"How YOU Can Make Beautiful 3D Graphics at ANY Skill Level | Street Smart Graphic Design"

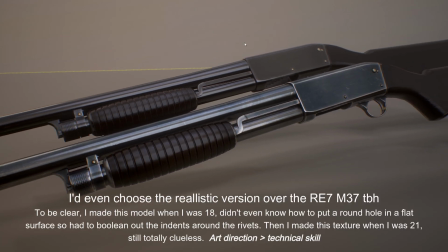[45:09]
So many graphic artists today do it because they figured it was a good career for them.
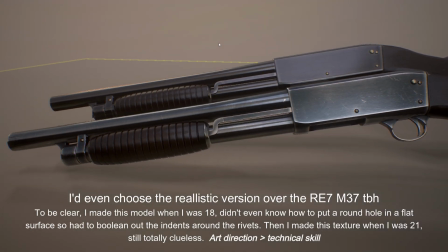[45:13]
They went to school, built their skills, and could model and texture circles around me with ease, using techniques I could only describe as witchcraft.
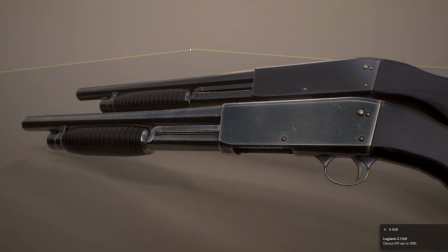[45:20]
But they did all their learning with textbooks and lectures.
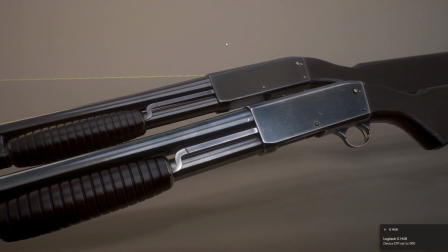[45:24]
They know all the industry standard methods and technically sound workflows and could probably recite the specular value for each common metal by heart,
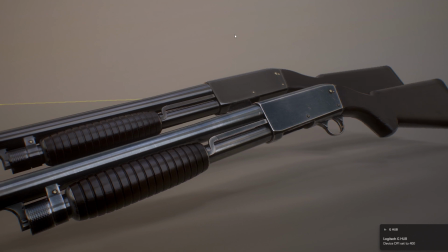[45:31]
but have no practical experience in making things that actually look good.
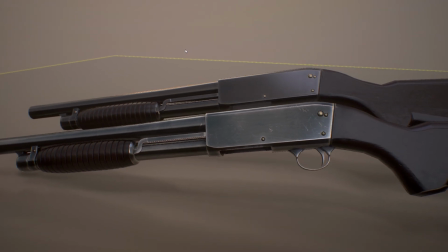[45:36]
Never forget that technical 3D graphics production and making a compelling, striking final product are two completely separate skills.
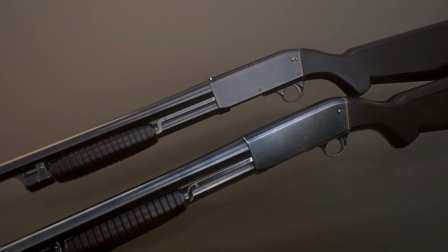[45:44]
You can get good at both eventually, but I suggest making the decision early on which one you want to do first.
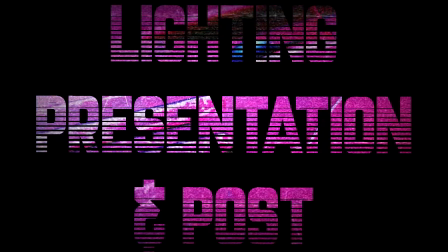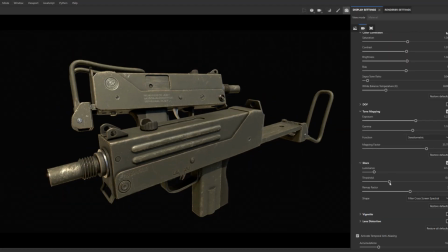[45:59]
And this leads me to the final part of production, lighting and presentation. A lot of people also underestimate the power of good lighting and presentation.
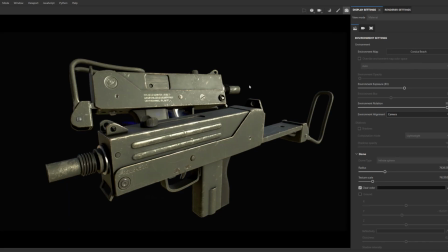[46:07]
Just like a good texture can save basically any shitty mesh, good lighting and presentation can save basically any bad mesh and texture combo.
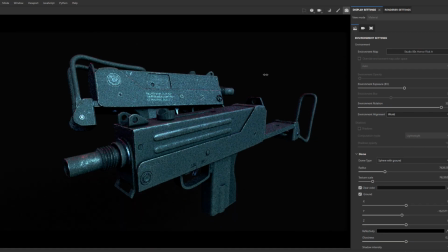[46:15]
Let's look at one of my oldest works that hasn't been completely lost. It's abysmal.
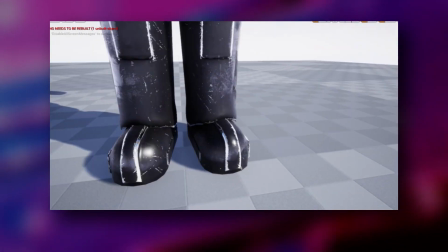[46:19]
I know I throw the word dog shit around a lot, but this is dog shit.
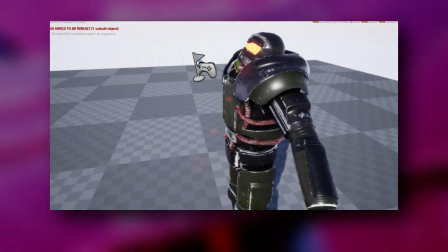[46:24]
Horrible in every way a model like this can even be horrible.
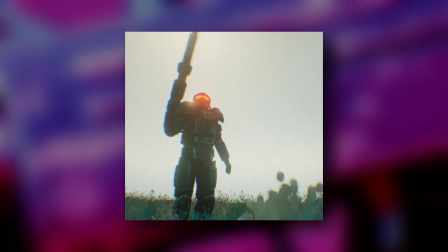[46:28]
But crank the backlighting up, dirty up the frame until you can't see any of the details, and all of a sudden, it's kind of a vibe.
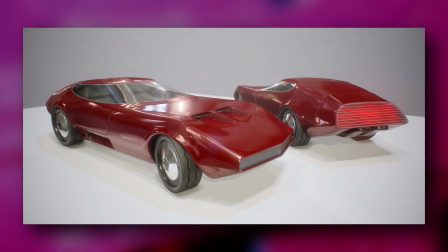[46:35]
Or this Charger 3. I made it before I understood topology, so of course it's awful, and it also has no textures, so all you can see is the really bad mesh.
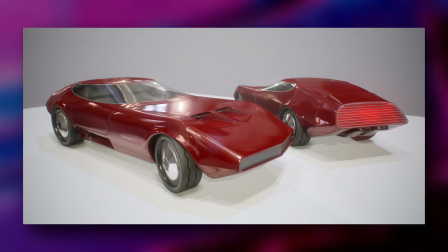[46:44]
Surely there's no way to make this look decent.
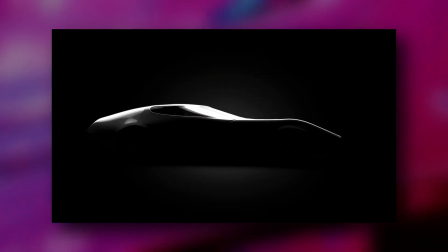[46:47]
Actually, and this I'd say is the benefit of sucking ass at 3D for so many years before figuring it all out.
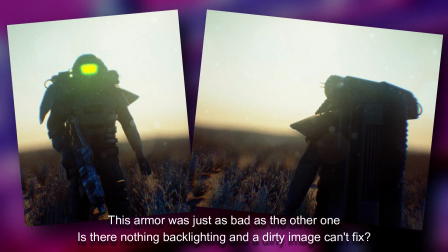[46:53]
I got really good at presenting things in ways that work around all the flaws and give a compelling final visual anyways.
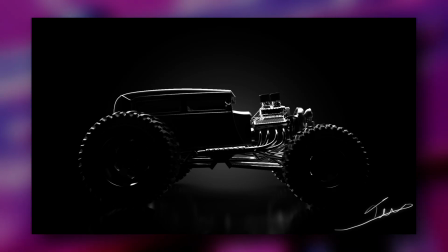[46:59]
And now that I'm better at 3D, I don't have to hide the details like I used to because I can make a model and texture that look good in and of themselves,
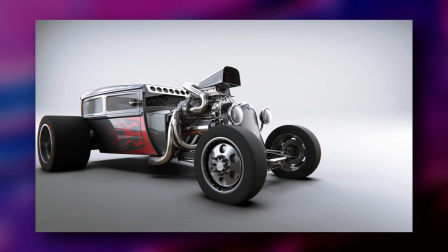[47:06]
but the skills I gained in making good lighting still pay off. And you're gonna hate me, but the best advice I have for this is again, screw around with it.
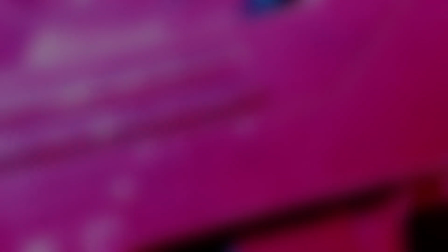[47:15]
You're gonna need to get a feel for it. Pay attention to things you see in movies, games, even advertisements or whatever.
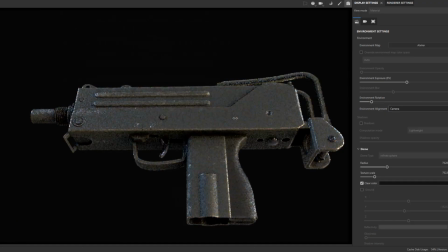[47:21]
Consider what they do with lighting that makes things pop the way they do.
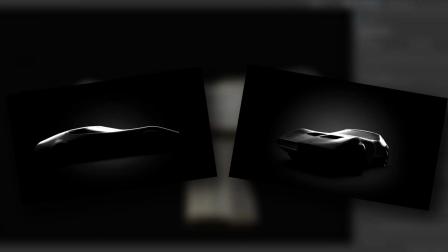[47:25]
For example, these renders here were directly inspired by the opening for the Barrett-Jackson auctions, just because it's a cool look.
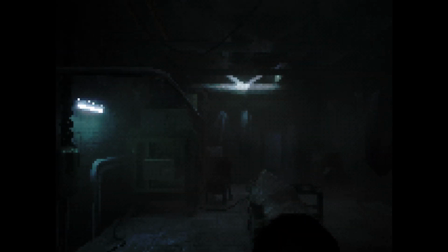[47:31]
Popping back to the Revanchist, one of the most common compliments I get for it is the visuals, particularly the lighting looking really good.
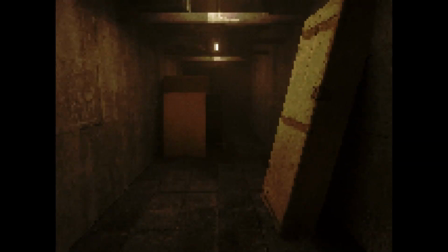[47:38]
And I don't have some deep existential knowledge of color theory and dramatic lighting practices or anything like that.
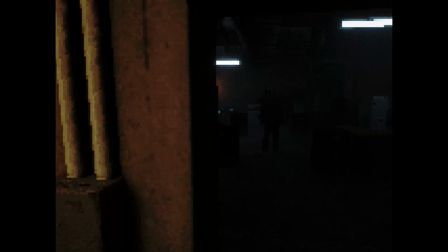[47:45]
Literally all I do is make a level and think to myself, how do I want it to feel? Sometimes that question already gives me the answer for the light, like this room.
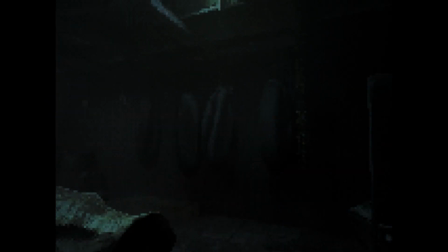[47:53]
I wanted it to feel cold and harsh when I was first planning it out. Cool blue lighting just kind of popped in my head as part of that.
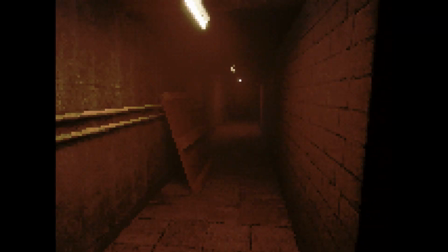[47:59]
For the hallway outside, I wanted it to feel intimidating, heavy, and disorienting, almost maze-like, even though it's just a simple loop.
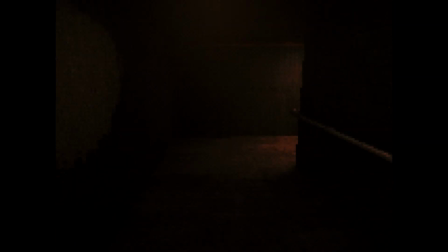[48:06]
As such, I immediately knew I wanted to put very saturated lighting throughout the hallway so it completely washes out any
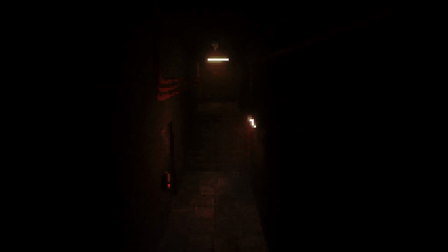[48:12]
colors in the environment and blends together all the details to make it harder to spot landmarks or something to get a sense of direction.
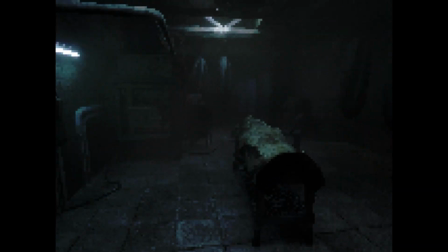[48:19]
But I really wanted this room to be impactful. I wanted the change in tone when walking in to hit you like a brick wall.
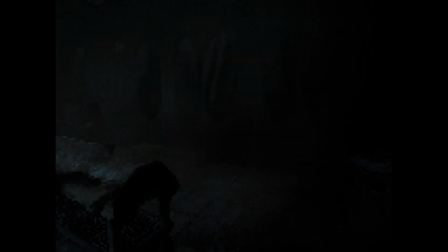[48:26]
And since I already knew the color of the lighting in there was going to be a cool blue, I made the lights in the hallway a deep orange, since it's complementary.
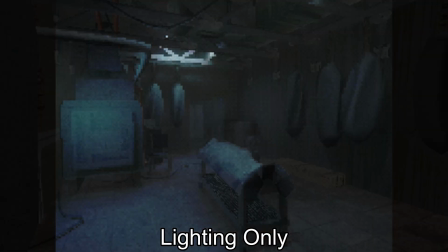[48:33]
And that's it. It's really that simple. That's about as deep as I ever think about it. Think about your lighting, but don't overthink it.
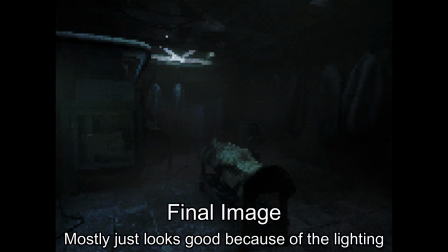[48:40]
Play around with it.
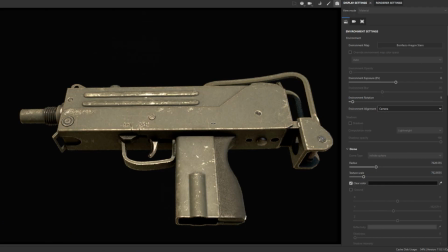[48:41]
Even to this day, if I'm making a render of something that I made, I'll usually play around and try out a dozen plus different lighting and post-processing setups to find the one I like best. More so than any other part of this process. Screw around with your lighting. Experiment with it. Even if you find something you like, put a pin in it and keep screwing around because maybe you'll find something even better.
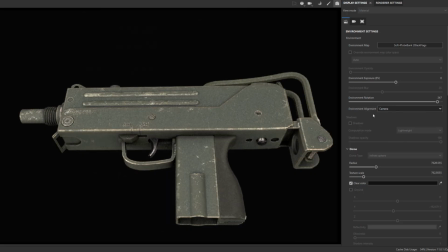[49:01]
So now we've got some decent looking 3D art, but this final step is another one that a lot of people skip, and it's probably the most important of all.
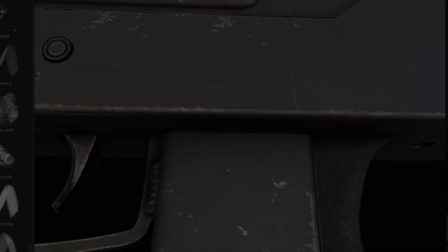[49:17]
Scrutiny.